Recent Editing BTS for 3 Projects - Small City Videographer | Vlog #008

They always acknowledge that it's from Blue Tie Productions, so cannot be more thankful that they've truly partnered with me. And then even more to that, and this is what I was really hoping to capture in the behind the scenes, was that he's been doing a really awesome job of connecting me with contractors who've been going there, the different organizations that are just a part of this project. So I can't thank them enough in the aspect of they're great partners. So that being said, I showed up with my one camera, Lumix S5 IIX, and I had the Laowa 2875. My goal was in this to get drone footage of them laying the asphalt on the paths that they have,
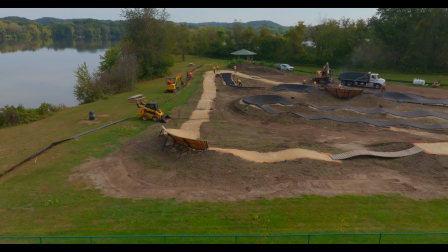and then more importantly for their social media,
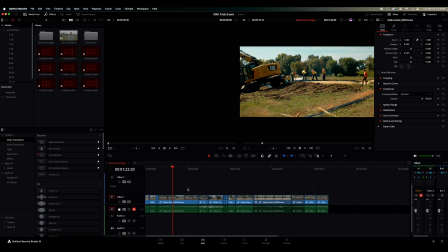getting this footage here that so they can post it to their social media. That way there's some variety, they can keep updating people, and it's not just drone footage. And this is like a big day because there's been bulldozers, gravel, dirt, stuff being moved. You're seeing that all the time. This is the exciting part of like, everything's really coming together.
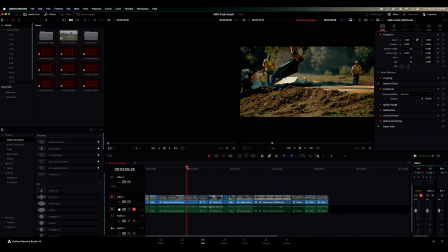So that was the main goal. And I just wanted to capture, guys working, doing their thing, equipment, as much as possible. So my big takeaways from this were, on the day of, I didn't use a gimbal, I was just doing handheld. And I think I'm gonna be trying to do that more. I've got kind of a shout out to my buddy Clayton with the Ridge Studios. They, I talk with him a lot, and he was telling me about, it's called a CineSack, and I think I'm gonna get one. Pretty cheap, you can get them for $100. But it's basically, if you're gonna go handheld, it's just like a shoulder strap and a big pillow thing that you kind of set it on, and you can get some nice stable footage, and it'll save your back, all that kind of stuff.
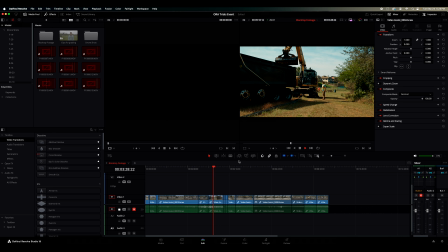So this was all handheld, me holding it. I really enjoyed filming that way.
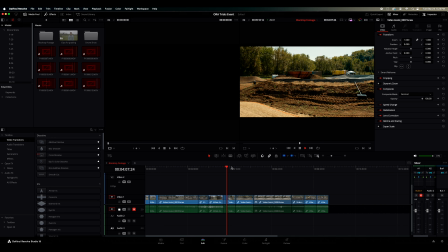It was so much easier than my whole Steadicam system, just for getting shots like this.
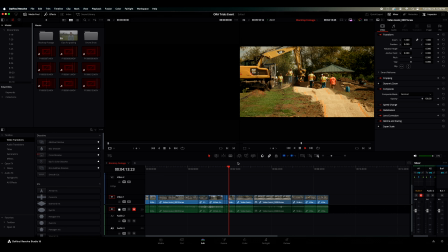I knew we didn't need a lot of moving shots, so because of that, that's where I think this is going to shine. For those projects where it's like you don't need a lot of movement, you're planning on standing in one spot, getting some footage. Okay, now you can move to a different spot, change the focal length, and maybe the angle that you're filming at, and then go from there. So my big takeaways are, number one, I'm really loving that Laowa lens. I love the image that's coming out of it.
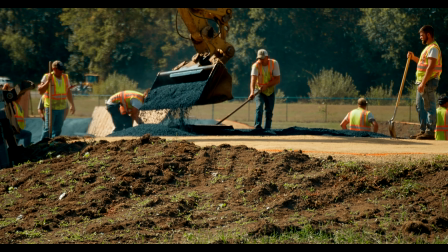It's sharp enough to look like a nice modern lens,
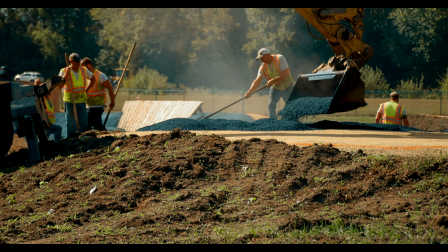but it's soft enough around the edges to give you just a really nice, I don't know, I would call it just, it's such an overused phrase, but I feel like it's a nice cinematic look. I just think it looks so beautiful. So there was that. And then also, once again, I'm gonna go over to the color page.
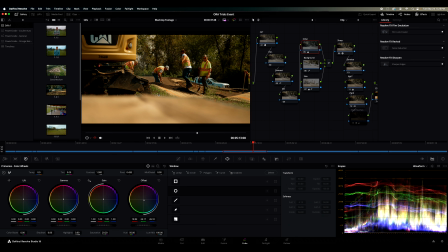This is what I've been doing. I'm gonna create a whole different video about my drone videos that I've been creating, but I didn't have to hardly do any work when it came to color grading this footage.
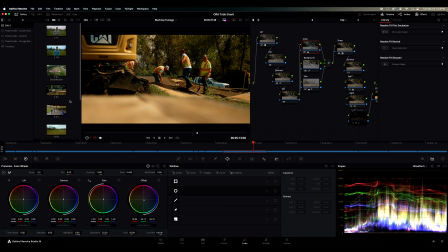And why? Because I have all these different presets saved from when I'm filming. So you can kind of see here, I was there on surprisingly a cloudy day
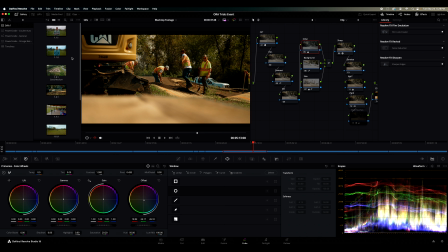back in, I think it was May or April, something like that, when they were announcing that this project was going to begin. So I showed up with a camera, got some clips. I handed it off. They could use it on their social media, however they liked.